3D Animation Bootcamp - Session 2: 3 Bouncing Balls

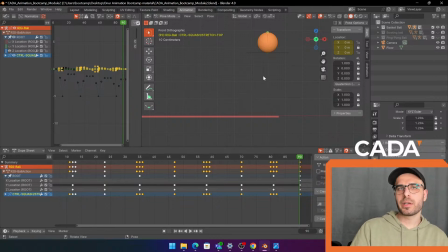[60:28]
Oh yeah, and Nod Wizard, if you want to really push that funness of your animation, if it's like an old card, it's like really, you want to show, you can do stuff like, you can squash and stretch even the car, right? As it's coming and then stopping, you go, and then as it's going, you can like push it together a bit.
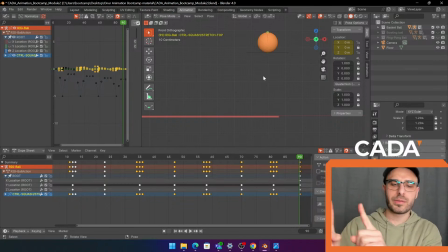[60:47]
So if you imagine this is the front and then the back, you go, if you want to press the brakes and then back out, back out. That makes sense. If they're pressing the brakes. If they're just like the engine is off, I wouldn't do that.
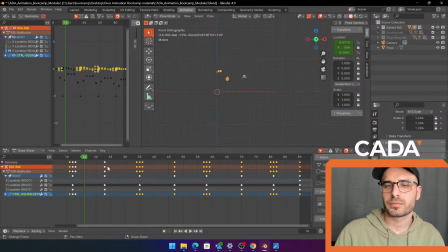Hello. What's up, Venom's Gaming? How are you doing? Having a nice night.
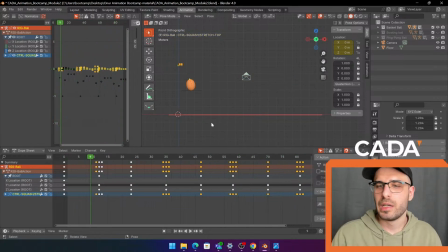[61:22]
So this is sort of a fun little basketball animation, but actually I think the style of it is pushed a little too far. So I'll just go in here and adjust stuff. And for the sake of my own workflow and making stuff faster, if you click this little button down here,
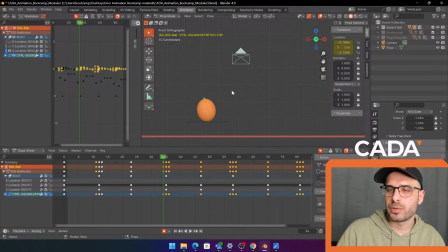[61:42]
you can make it so you don't have to click I and then press location every time. It will just do it every time you move something. And then up and down arrow to scroll through. So we just go and then we make it a little bit less extreme.
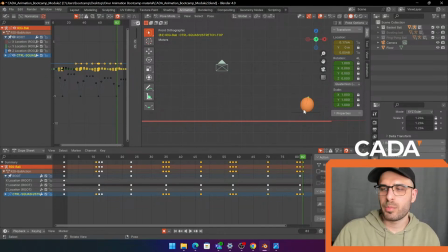[61:58]
Because we still want it to look like a basketball and maybe not like a gooey ball, even though it looked really fun. Boop, boop, boop. Okay.
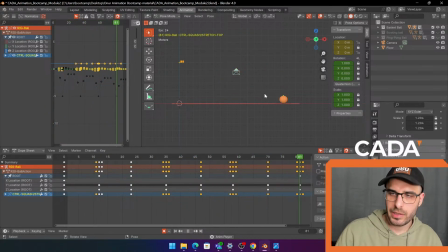[62:15]
And then we can check it from the camera view as well.
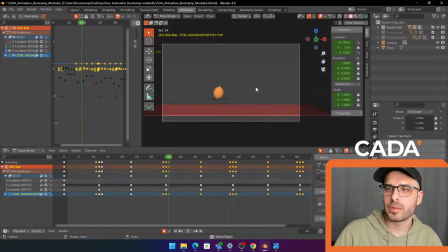[62:18]
Numpad 0, you go into camera view, you see it, and then we have sort of a basketball bouncing across the screen, which is really fun.
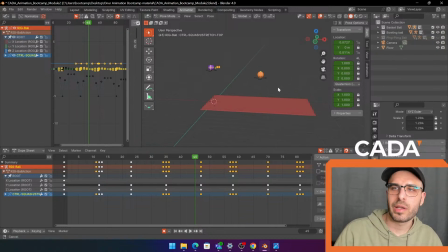[62:28]
And now comes a massive contrast. So now we're actually going to understand how to give different feelings of stuff, right? We have a bowling ball, which a bowling ball will bounce very differently from a basketball, right? If you imagine it in your head, which is always good to do before you animate something, I imagine how will a bowling ball bounce?
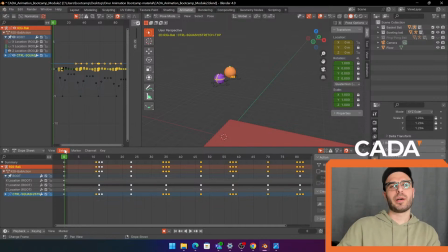[62:48]
It'll probably go like bonk, bonk, bonk, and then bounce like duk, duk, duk, and then probably just roll or something, right? So we're gonna try to emulate that. And remember, it's all about the elasticity of it.
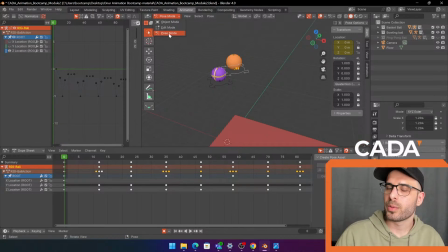[63:03]
So to select a new ball, now we have to go out of pose mode and back into object mode, because we're selecting a different object.
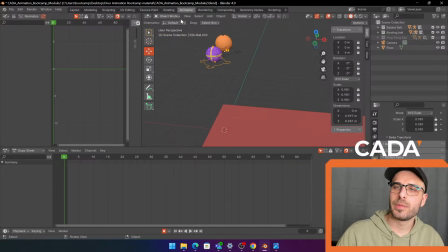[63:13]
So go out into object mode, select your bowling ball. I went out in the outliner, I unhid it, it was hidden, and then now I can hide my basketball for now. We left click it and we go into pose mode. You can click numpad 0 to see here.
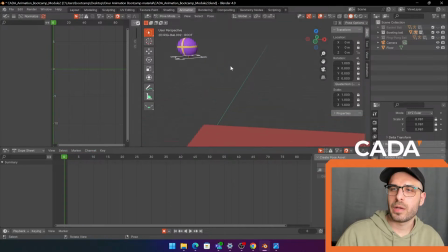[63:33]
Okay, and now we put in our keyframes. So we have the main controller selected, we want a keyframe up here, we just go location. Then we imagine what do we want it to look like. Let's just say like frame 30.
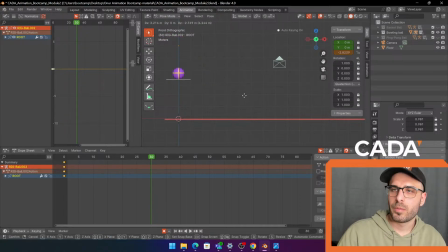[63:52]
We want to put it,
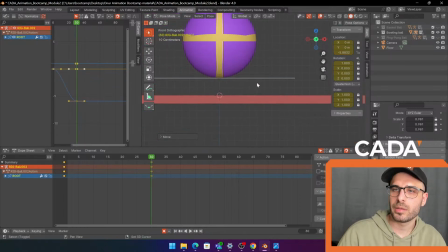[63:55]
frame 30, we want a down pose, so we zoom in a little bit, mouse wheel to zoom, put it here. Then it's not super important, but then we don't want it to go up very far, right?
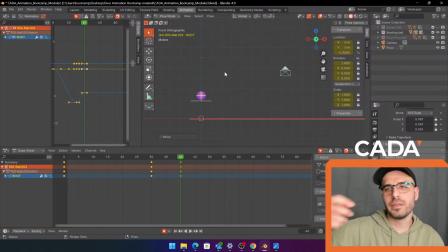[64:09]
We want it to feel like it gave a lot of its energy to the ground. It didn't do that thing where it pushes down and then springs back up like a basketball, because that's the difference between them, right? We want to give that feeling of a certain material. So we play it, so we can see that this is totally way too slow.
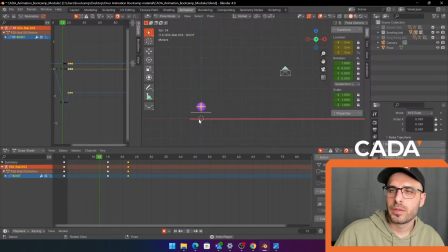[64:28]
So now we're working on the timing. Boop. Okay, and then let's put one more down pose.